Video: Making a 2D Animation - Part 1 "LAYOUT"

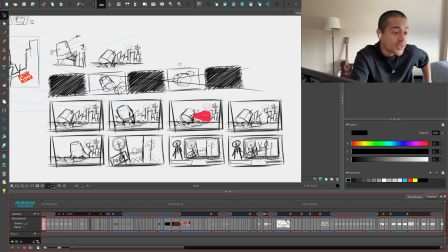Hello. So this will be interesting. You'll see me taking sketches from sketches into final animation in one day right now, all from looking for reference, building the mood board, all the way into designing the layouts,
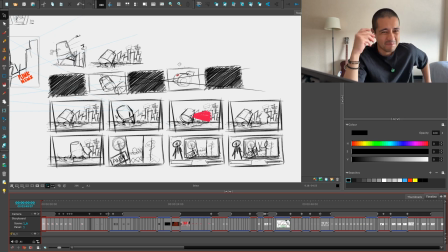designing the layouts and the backgrounds and animating the character. It's just like this because I'm having like a hard time just starting this animation process. So I'm like, screw everything. Let's go for the first scene right now. I also did some changes. I'm making a short film about a giant air fryer that is attacking this punk city,
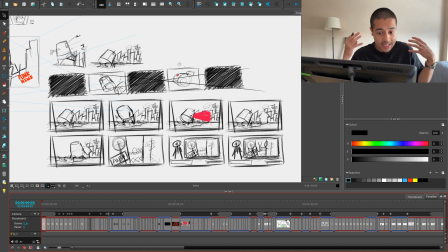but there is a huge three-headed mutant chihuahua that is going to fight against this dude to save this city. Amazing. But I have some issues.
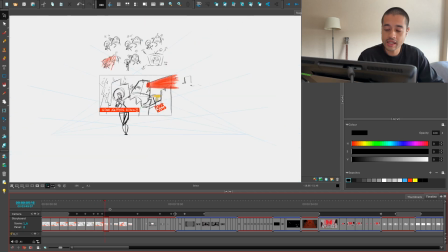Here at the beginning, I had this intro, like of a reporter saying like, hey, there's an air fryer attacking, blah, blah, blah, and the air fryer just been like, blah, blah, blah, blah.
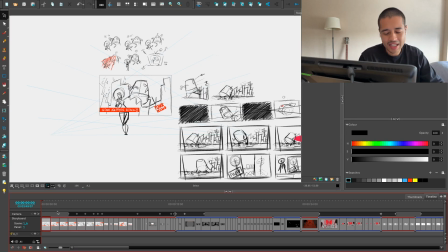But I was like, you know, I really don't want to animate this scene. It's so boring.
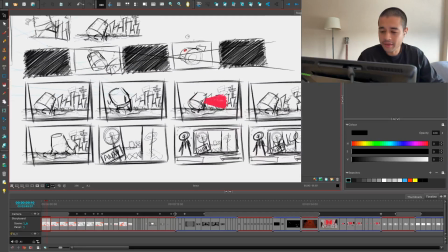It's so generic. I don't like it. So I was like, what if I start this scene actually with the lore of this story? Because the story, the behind the scenes of all of this, which I'm going to tell more about on the second episode, is that someone dropped an air fryer into.
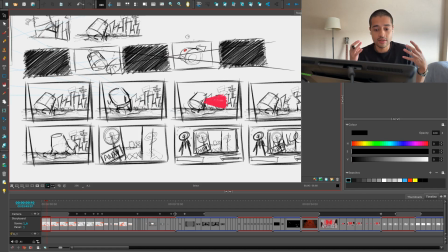So there's this punk city surrounded by this acid radioactive ocean around this city. So some stupid dude throw an air fryer in there, and then a huge invasion of air fryer is going to come out of it because this air fryer starts getting like mutant powers and starts
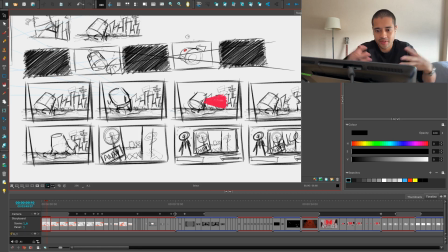reproducing or starts like just creating more clones of these things inside of this radioactive ocean. So these giant air fryers are getting out of this radioactive water from here. So I was like, if that's part of the main story, why cannot give some clues at this point?
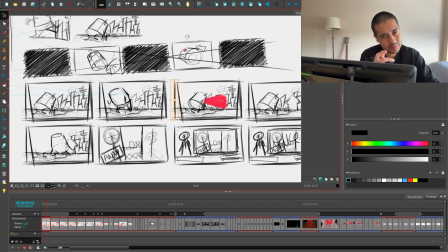And how can I give a clue, a simple clue, but without telling too much of the story?
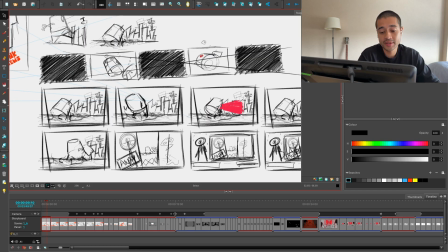So I was like, what if I show the air fryer actually getting out of this ocean, this radioactive ocean, and then just like charging and then boom, firing on the walls of the walls that this city is covered.
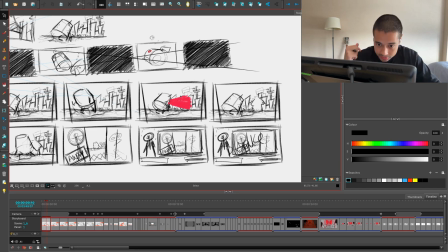It's like Attack on Titans is full of walls. So boom, this dude just throws the laser beams on these walls, and boom,
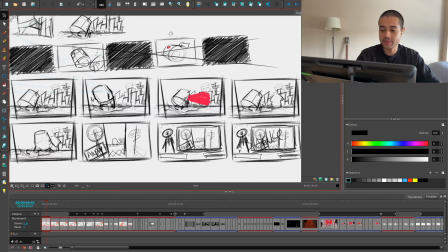these walls opens, and then we see the air fryer getting inside of the city.
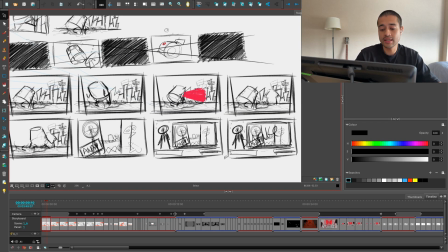And we start zooming out, and we're zooming out, and we're seeing that this is actually a footage from a reporter that is telling the news. But this punk is full of city this city is full of punks, so even the reporter have like crazy makeup and all of that. But I don't want to animate like an acting of these things,
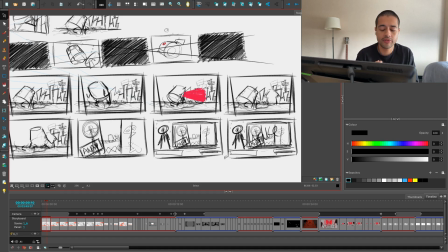so I'm actually doing the classic Hanna-Barbera type of animation, which we only have the reporter opening and closing the mouth. But we are seeing that this is news because of the design that I'm going to create around this dude. And we are seeing, oh, like the danger is happening.
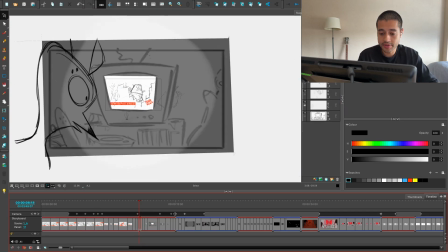There's something coming into the city. So from the reporter to the news, I cut to this scene that I really like of this Chihuahua looking at the news,
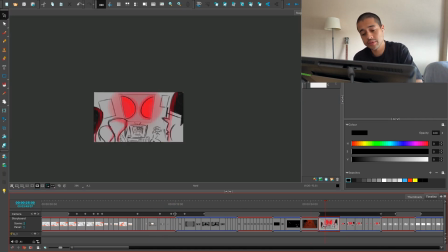and then I go all the way to the story that I already built of this fight between the Chihuahua
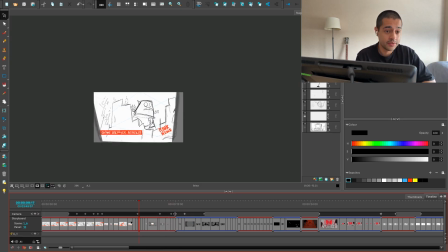and the robot. So let's see. It's 12 p.m. right now. Let's see how much we can get done. I say today, so let's see if we can actually finish this today, or at least do as much as I can.
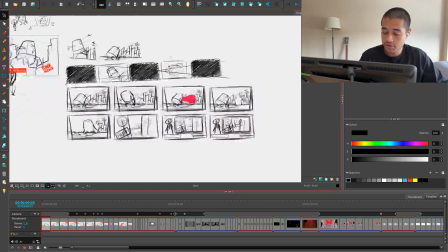So this is the sketch. So I'm going to create a mood board right now.
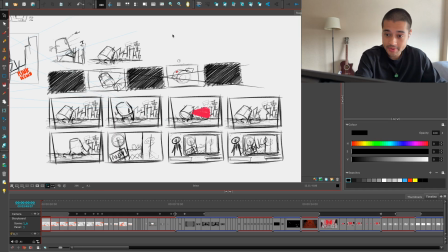This video is all about mood board. I'm taking you from 0 0 0 0 0 0 from when I have nothing until when I have like complete something.
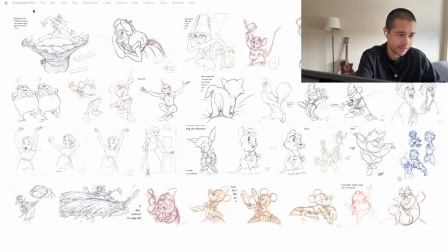And you'll see like, Henry, but it's impossible to do all of that in one day. Dude, you'll see.
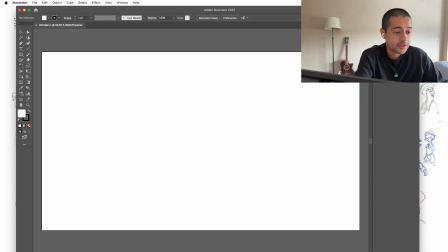So we're going to create a new file. I use Adobe Illustrator because I'm an ex-traumatic graphic designer. And I'm going right now here on Pinterest, and I'm going to find all the reference that I need to, I'm even sharing here my Instagram,
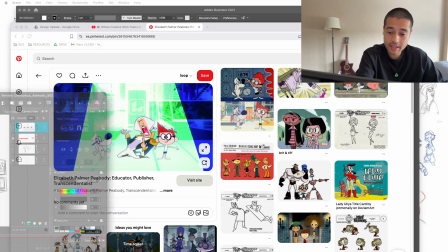my Pinterest with you, to show you how can I find the reference for everything that I need to create this scene.
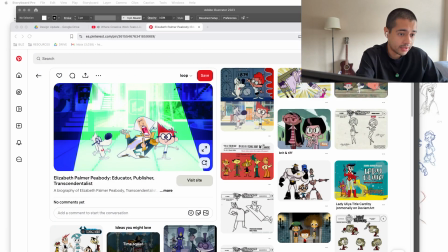First of all, I need like beach war references.
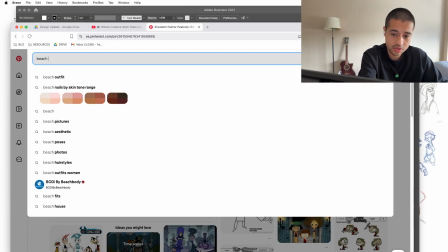So it's like beach war.